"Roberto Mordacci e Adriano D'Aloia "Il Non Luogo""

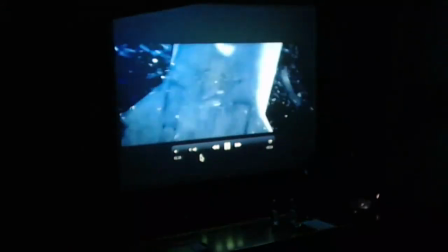6204s
Osserviamo i movimenti di macchina soprattutto, e anche invece i movimenti che vengono rappresentati.
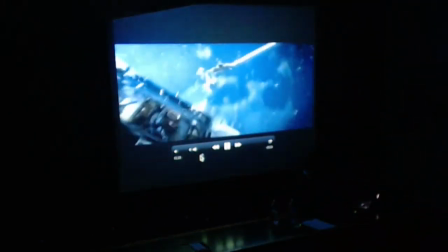6210s
Qui la rotazione, vedete, dello sciatto con il braccio a cui è ancorato poi anche la dottoressa Stone, all'inizio è in orizzontale,
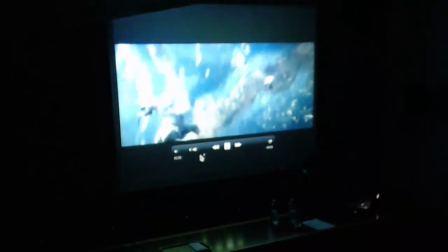6219s
si ruota, cioè a questo punto invece c'è una capriola, c'è un nuovo orientamento sull'asse verticale, queste capriole in avanti. Guardate esattamente cosa succede in questo punto.
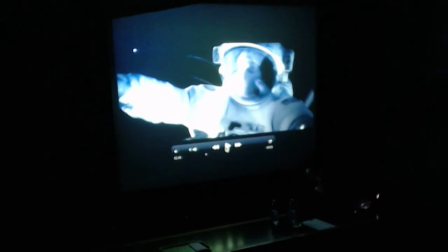6230s
Avete notato? Non c'è più una macchina da presa, chiamiamola così, che ferma o forse sta leggermente indietreggiando,
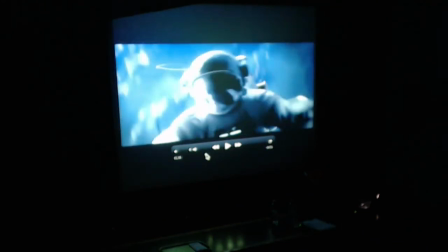6240s
sta rappresentando, sta mostrando ciò che accade, sta mostrando il movimento del personaggio. Incorpora, diciamo, si attacca adesso, si ancora. Viene usato, mi pare, anche il termine attach, detach, si ancora.
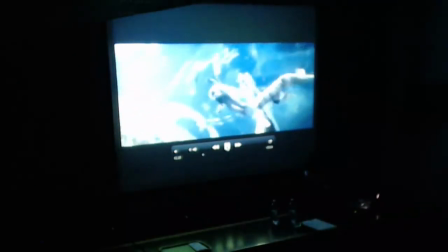6259s
Appena più indietro, lo faccio rivedere. Forse la macchina presa sta indietreggiando o è lo shuttle che sta precipitando.
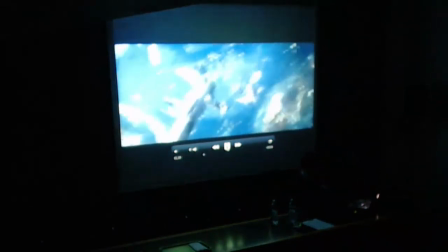6268s
In ogni caso,
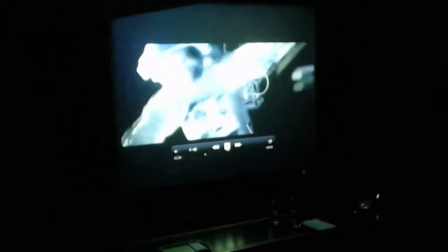6271s
anziché mostrare queste capriole, da questo punto in poi è avvenuto un ancoramento,
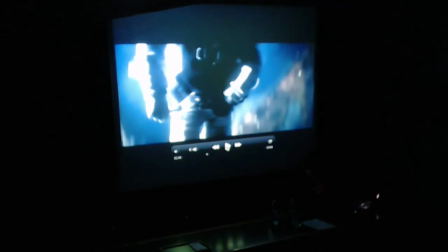6279s
tant'è che appunto stavolta in qualche modo vedo il personaggio fermo al centro dello schermo, ed è invece lo sfondo che continua a scorrere per continuare a dare l'impressione di questo movimento.
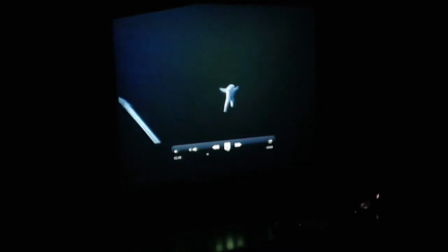6297s
Qui avviene un altro gesto, diciamo così, cruciale. Nel momento in cui lei riesce a staccare il moschettone che la teneva ancorata al braccio, ovviamente la forza di inerzia si imprime,
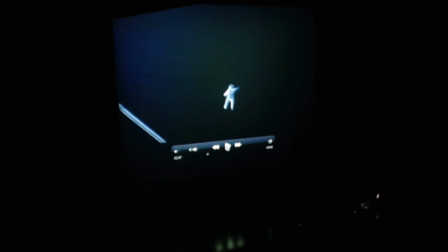6313s
si genera un nuovo movimento che è rappresentato stavolta di nuovo fermando la macchina da presa, diciamo così. Cioè, vedete che è questa capriola che la macchina da presa svolge assieme al personaggio. Si ferma, appunto, stavolta è il personaggio che si muove,
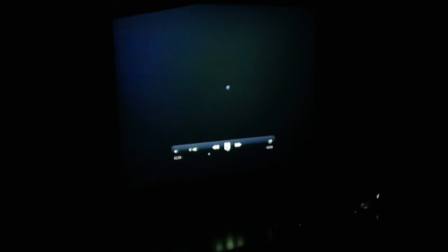6332s
vediamo il suo corpo che rotea e soprattutto si allontana in posizione inversa rispetto a prima nello spazio siderale.
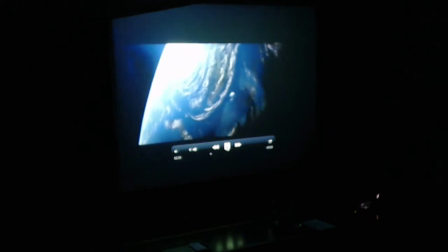6338s
Qui c'è uno stacco di montaggio, siamo dall'altra parte, il personaggio viene verso di noi ed ecco un altro gesto. La presa si è voltata per seguire il movimento del personaggio.
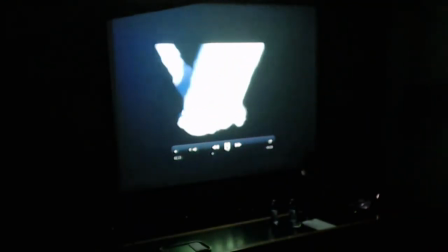6352s
Guardate cosa avviene ancora qui.
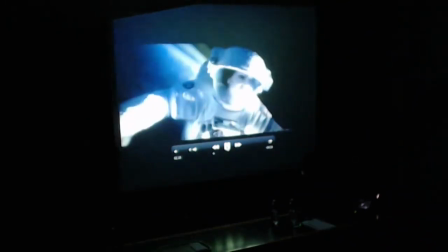6353s
Noi vediamo il personaggio roteare, ma a questo punto, per quanto stia continuando a roteare nello spazio in cui
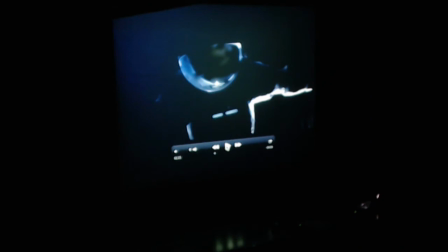6362s
è rappresentato, il personaggio è fermo al centro dello schermo, ancora una volta perché la macchina da presa si è appunto ancorata al suo movimento. Abbiamo due tipologie di movimento. Una è la traslazione nello spazio, diciamo un movimento lineare nella profondità dello spazio.
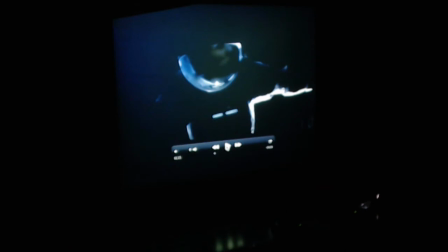6381s
L'altro è un movimento riflessivo, quasi a spirale, che avviene cioè attorno al baricentro del corpo che si sta muovendo e che è appunto la rotazione. La macchina da presa, ce ne accorgiamo meno perché è una soluzione formale abbastanza,
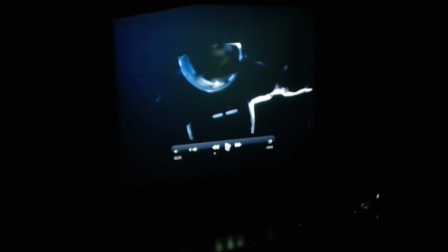6397s
è la carrellata sostanzialmente, cioè muoversi coerentemente al movimento del personaggio. Molto meno usuale, anzi per niente usuale, è questo attaccamento, questo ancoramento alla rotazione e non soltanto alla traslazione del personaggio.
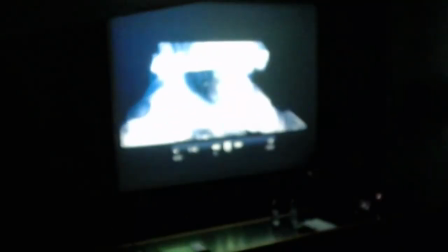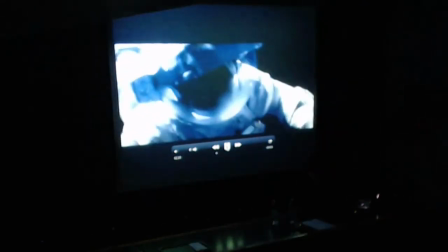6421s
Ovviamente c'è un motivo per cui avviene questo attaccamento ed è qui che entra in
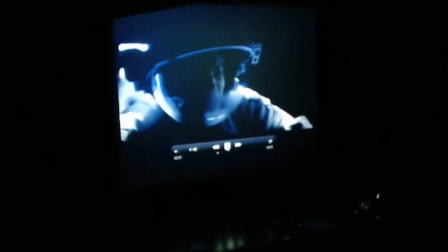6426s
gioco più in modo diciamo più pertinente e più approfondito l'empatia.
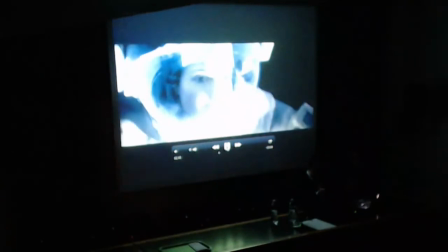6431s
È per fissarsi sul volto, è per mostrare il volto del personaggio, le sue emozioni, il suo stato interiore.
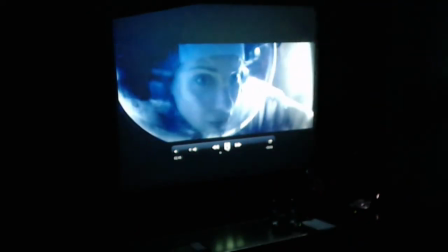6440s
Dunque, come dire, una definizione di empatia un po' più ristretta.
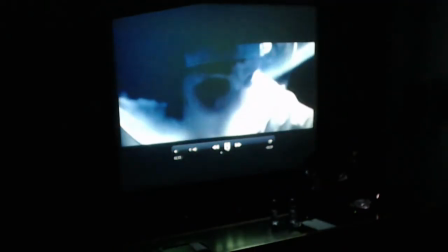6444s
Guardate questo lentissimo movimento, quasi inavvertito, forse nella prima visione non ce ne siete accorti così consapevolmente, un lentissimo movimento di macchina in avanti, forse uno zoom, fino al punto
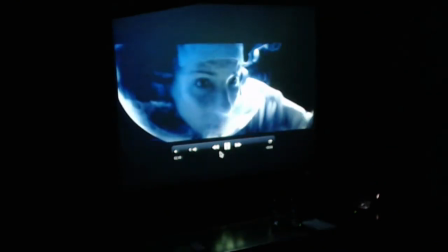6464s
leggermente indietro.
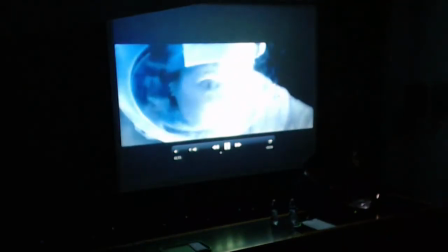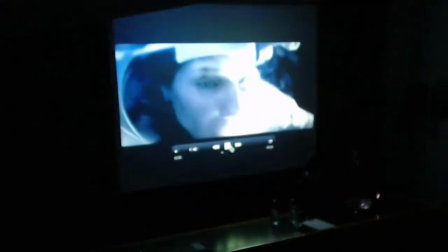Oh, avete sentito anche questo cambio di pitch, questo cambio di ambientazione sonora? Questo lento movimento di macchina in avanti, o forse un movimento ottico, sappiamo che è un movimento sostanzialmente digitale, a un certo punto propone questo attraversamento di una soglia, quella del casco, della visiera. Entriamo letteralmente all'interno del casco, ma forse non ce ne accorgiamo, quantomeno a primo acchito, a una prima visione. Viene ovviamente evidenziata la cosa dal punto di vista acustico, dal punto di vista sonoro, anche qui forse a maggior ragione un po' più impercettibile, qualcosa di assolutamente innaturale. Evidentemente c'è un corpo, quello del film, che si sta muovendo, ma che ci propone delle cose assolutamente ontologicamente non possibili sul piano diciamo del movimento del corpo così come lo conosciamo noi. Qui c'è un altro tipo di corpo che si sta muovendo, si muove come in qualche modo si muoverebbe il nostro corpo, ma può fare cose che evidentemente noi non possiamo fare. C'è un'incorporazione di un altro tipo e qui c'è una letterale
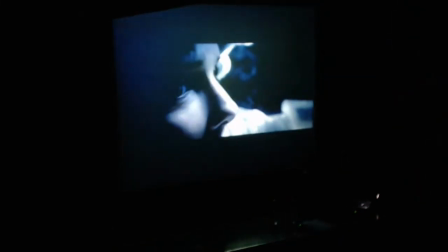6560s
penetrazione di una soglia.
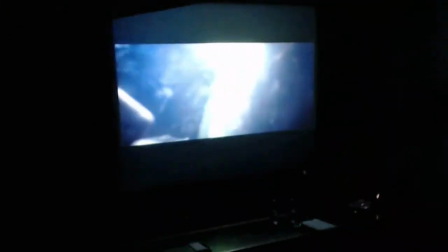6562s
Guardate anche questo lento movimento di nuovo, però avviene sull'asse, quindi c'è è un voltarsi.
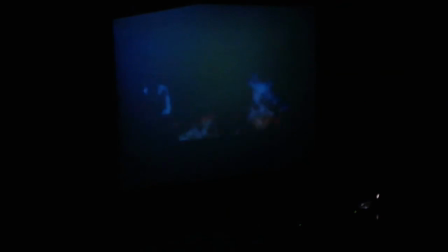6575s
Prima vediamo il naso, ci avviciniamo allo zigomo, vediamo il naso, poi la macchina presa si volta fino al punto in cui sostanzialmente ci allinea otticamente allo sguardo del personaggio, quella che si chiama classicamente una soggettiva.
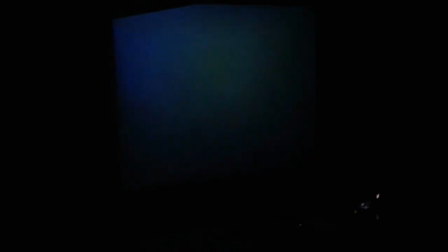6595s At 12 o'clock, and the shuttle is at the center of the dial. I can see the Chinese station. No, it's the International Space Station. ISS is at 7 o'clock.
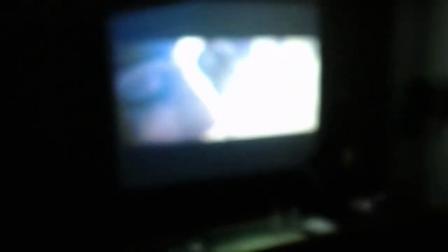6621s
E poi al contrario.
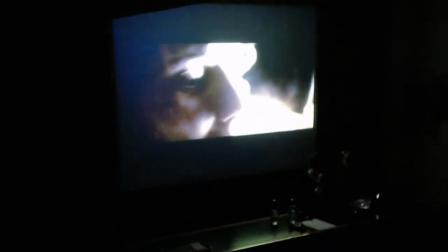6625s
Da questo allineamento si esce facendo esattamente il percorso contrario, la macchina presa si volta stavolta verso sinistra e qui c'è una fuoriuscita.
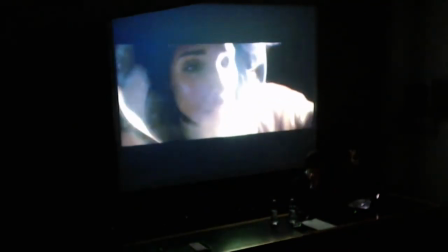6633s
Anche dal punto di vista acustico si nota esattamente che siamo tornati al di fuori del casco e quindi è un po' più
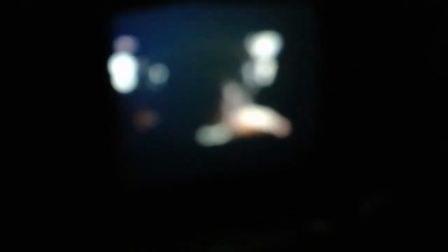6643s
meno definita, diciamo così, un po' più confusa
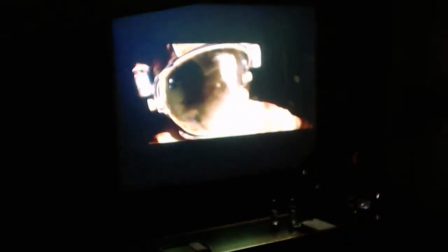6650s
dall'esterno dello spazio da cui proviene,
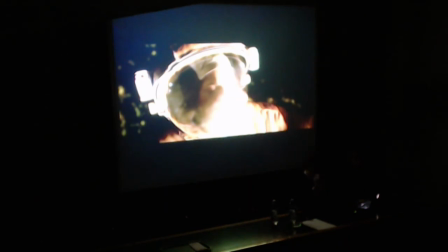6654s
da sorgente, insomma, dello stimolo acustico.
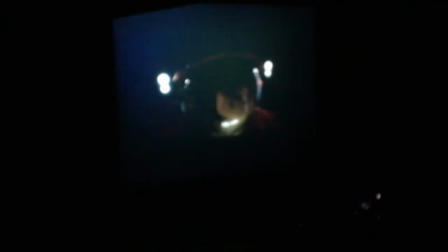6659s
Questo allontanamento prosegue, si completa sostanzialmente tornando davanti al personaggio. Qui si mantiene l'ancoramento, lei sta continuando a ruotare, ma noi la vediamo ferma al centro dello schermo, perché la macchina da presa sta ruotando insieme a lei, se non qui, in cui si fuoriesce
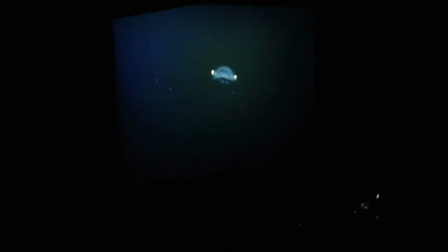6677s
anche da questo ancoramento. La macchina da presa si ferma, non è più ancorata alla rotazione, ci mostra di nuovo l'allontanamento fisico del personaggio nello spazio.